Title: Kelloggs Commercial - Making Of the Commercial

Hi, my name is Jeff Kornoweth, and I'm the director, cinematographer, and this is my brother Tim. We just finished shooting in Toronto for Leo Burnett, Kellogg's Frosted Flakes with Tony the Tiger.
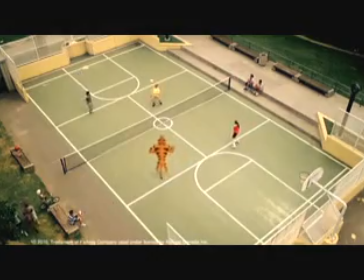34s
We introduced a new sport to America and to Canada called soccer-tennis, or tennis-soccer, either-or. Come with us, and we'll show you what it was like to produce this commercial from behind the scenes. So we're at the callbacks, where we've narrowed down the list from our initial auditions that we held based on a certain look, as well as a soccer skill level.
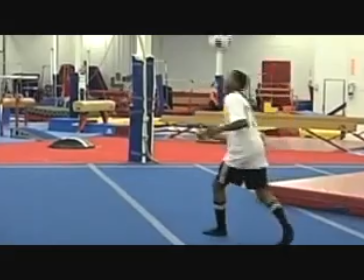58s
So basically the callback is for us to spend more time with the talent to figure out if they work for us.
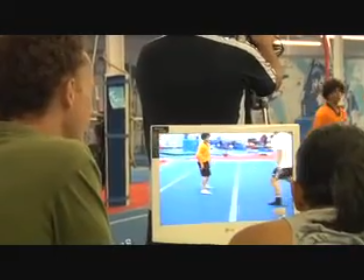64s
Especially for something like Kellogg's, where we're looking for a lot of energy and charisma and a couple of guys and a couple of girls to balance out the field.
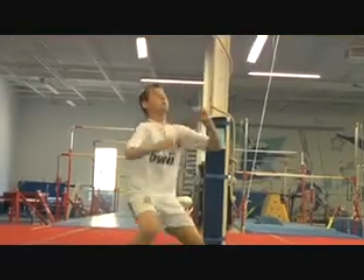72s
So we'll see how things develop. Hey, I'm Neil. I'm the line producer on the Kellogg's Frost & Flakes job. So we're figuring out what equipment we need, what time of day we want to shoot our shots.
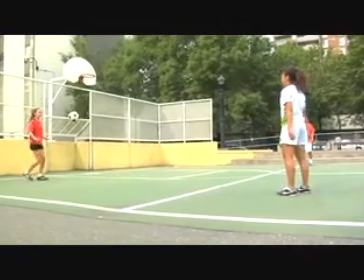86s
We've choreographed what we want to see from them as far as all their soccer, tennis moves.
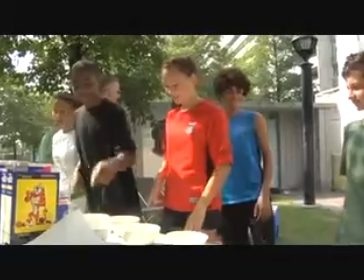92s
And we're going to start practicing.
We're all the same. Let's look at the picture.
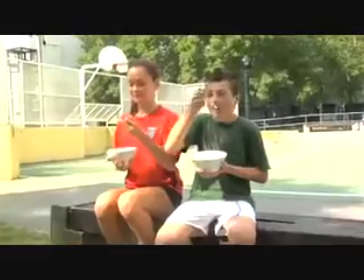98s Mmm. Mmm.
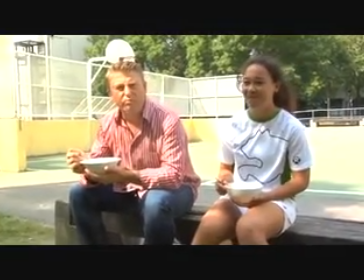105s Better. Much better. That was very Lily. Very Lily-esque.
And it's my job to make sure that the script is aligned where we want to go with the brand, and what we know about CrossFit Flakes.
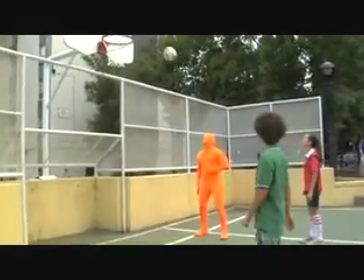127s
So for this ad, we were trying to evolve some less traditional sports, because we know kids tend to drop out of organized sports when they get a little bit older,
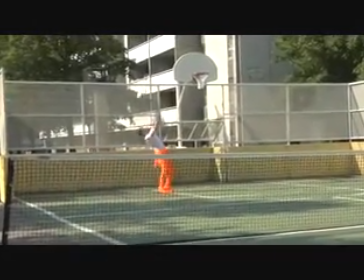135s
and this is a great way of actually reflecting back a little bit more of a relevant story to the kids that we're talking to with our messages.
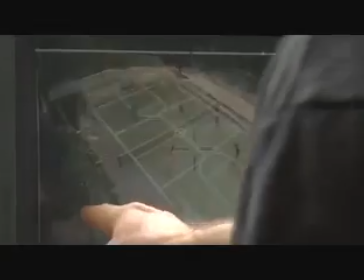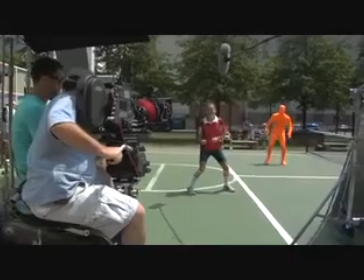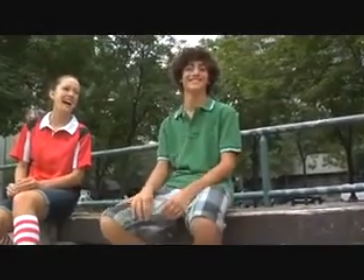153s They're great! They're great!
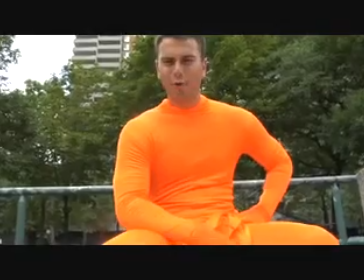160s They're great!
My name's Chris Land. I work with Chuck Gamage Animation. I'll show you right now how the whole process of Tony and Tiger is being done.
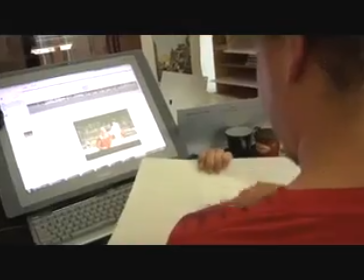172s
We first draw out the main poses. This is more of a tied down state once you do that.
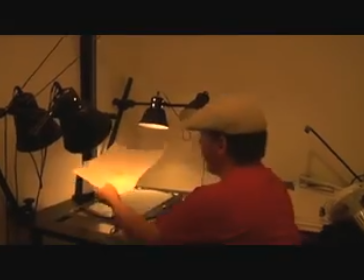178s
Here we scan all the drawings in frame by frame, just retesting to see how it looks.
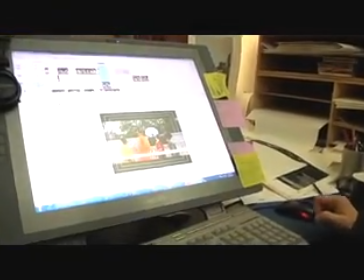184s
And pretty much has the orange guy in there. He's pretty much in there for their eye lines, where they're supposed to look, the acting.
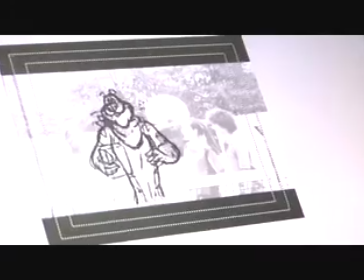192s
He's pretty close to what the orange guy is doing. And it gets coloured on the computer.
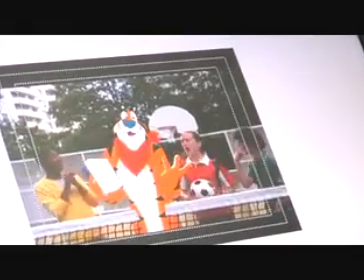198s
We start adding things like the ball in and the box that he's holding. And he's colour coded so it looks like he's fitting in the scene.
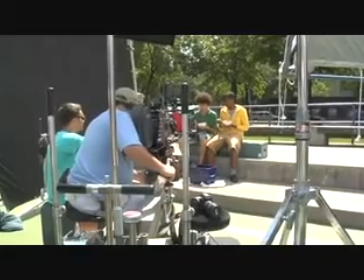204s
And that's pretty much the final shot there.
Action, Dan. And then we're looking at each other. And cut.
I'm George and I was involved with the creation of this pod. And it's all about how I cross the legs and the tiger. It's great what can happen when a lot of townspeople get together to enjoy themselves and it's all good. So, there we go.
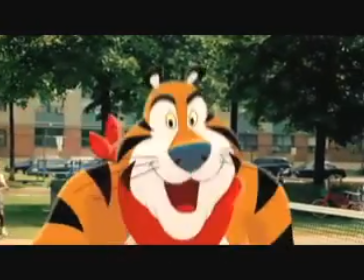234s What's your game?
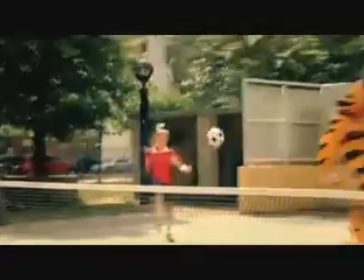238s It's called soccer-tennis. Or maybe we should call it tennis-soccer because it's a mixture of both sports.
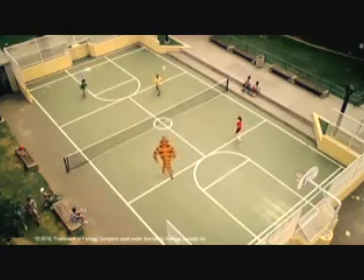245s It's really easy to play. All you need is a net, a ball. It's a lot of fun.
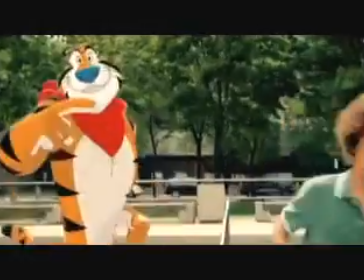253s What's your game?
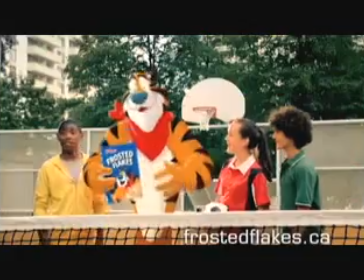257s Kellogg's Frosted Flakes cereal. They're goooooooow!